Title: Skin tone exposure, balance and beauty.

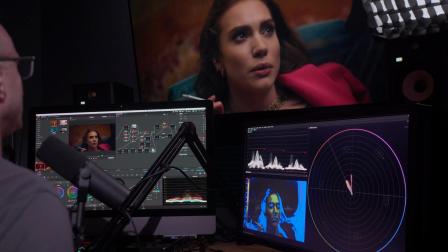(15:28)
Another thing that we could do while we're here I find her eyes are a little bit under lit to me so what we could do really quickly
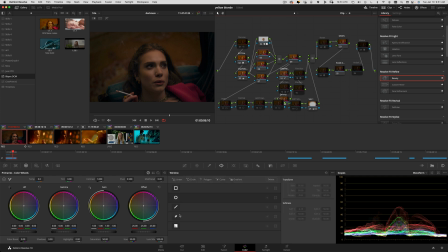(15:38)
is go to another node that we have here in the the parallel nodes that I've built and I'm gonna create just a little oval mask here
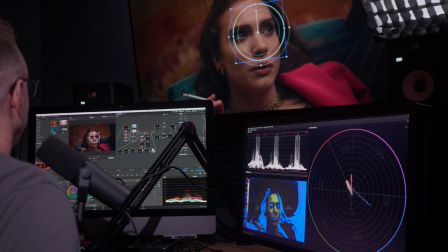(15:49)
just like so and I'm kind of creating like ski goggles that I'm gonna put on her kind of like if you're doing a filter on tick tock or instagram and you're adding the sunglasses kind of like that i
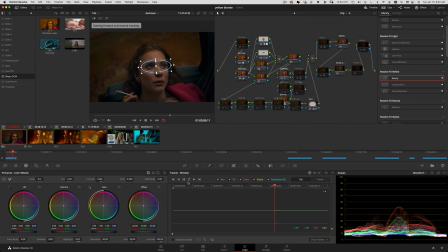(16:07)
wonder if that's a good description okay now i'm going to the tracker window and i'm just going to hit the the back and forth so we'll track all the way forward all the way backward we're gonna let that go i want you to experience what it feels like to motion track
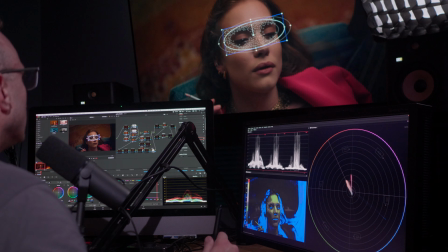(16:25)
that's a lot of staring a lot of a lot of waiting
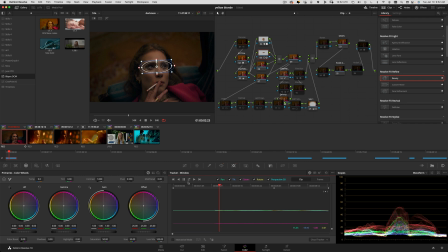(16:36)
excellent so that's coming back we're tracking i'm happy with this image i love red i think they did a fantastic job implementing the ipp2
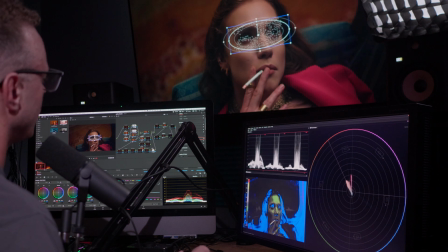(16:47)
color science and the log 3g10 which allowed them to compete with Ari's log C. Ari's incredible legendary color science.
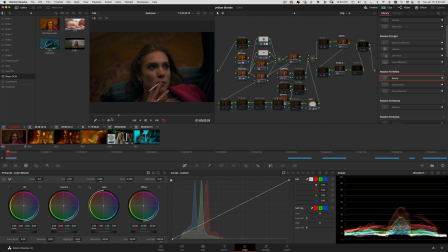(16:58)
Wow. It's good. Okay. This is tracked. So now I'm just going to go over to, you know what? I think I'm going to utilize that really cool DC TL that I'm trying to sell you on called master tone.
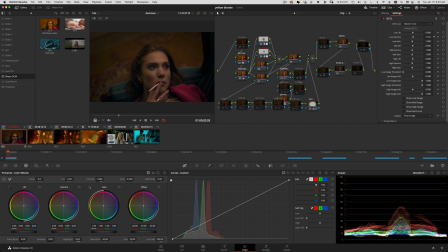(17:17)
And I'm going to play around to some of the shadows here and just see where I can enhance that because I like I'm going to go in the low gamma right now and look what happens right away it's I'm almost improving her
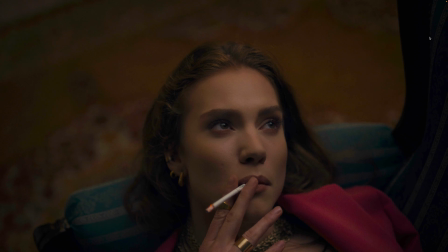(17:29)
eye bags as well look at that
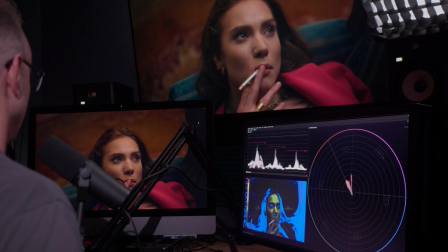(17:36)
oh it's pretty sweet you know what I'm happy with that if you're happy with what you've done and it looks good and you know it's good and you're confident to send it out. You don't have to overdo any of this stuff. Subtlety is the key in post-production in color correction. I'll speak for color correction on a VFX artist, but subtlety and color correction is absolutely essential.
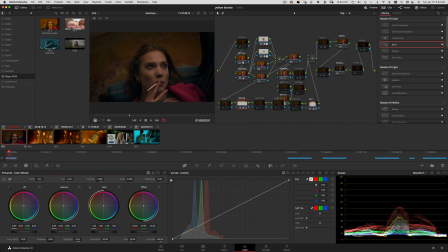(18:05)
I'm going to add one more topper correction here. I'm showing you where this is hitting just the very top of the screen.
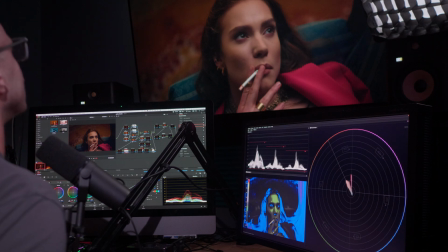(18:12)
I think I'm just going to bring that down just a tad just to bring the
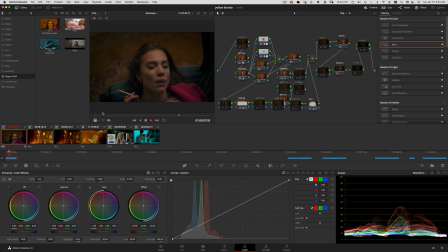(18:17)
focus in the lighting down into the middle of the frame here. So I'm happy with that. I am going to add some noise reduction at the beginning of the shot to show you the settings that I had used.
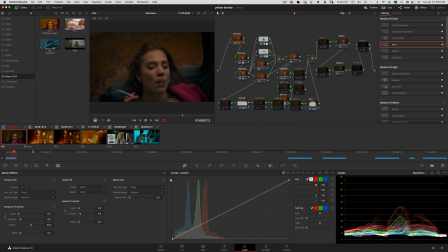(18:40)
See, take a look and then I'm going to render this out and we've done a great job here. this footage is available on raw film it's raw.film they have a excellent collection of stock footage all shot in red raw and a lot of it is 8k so it's incredible so check that out this has been fun i'll see you later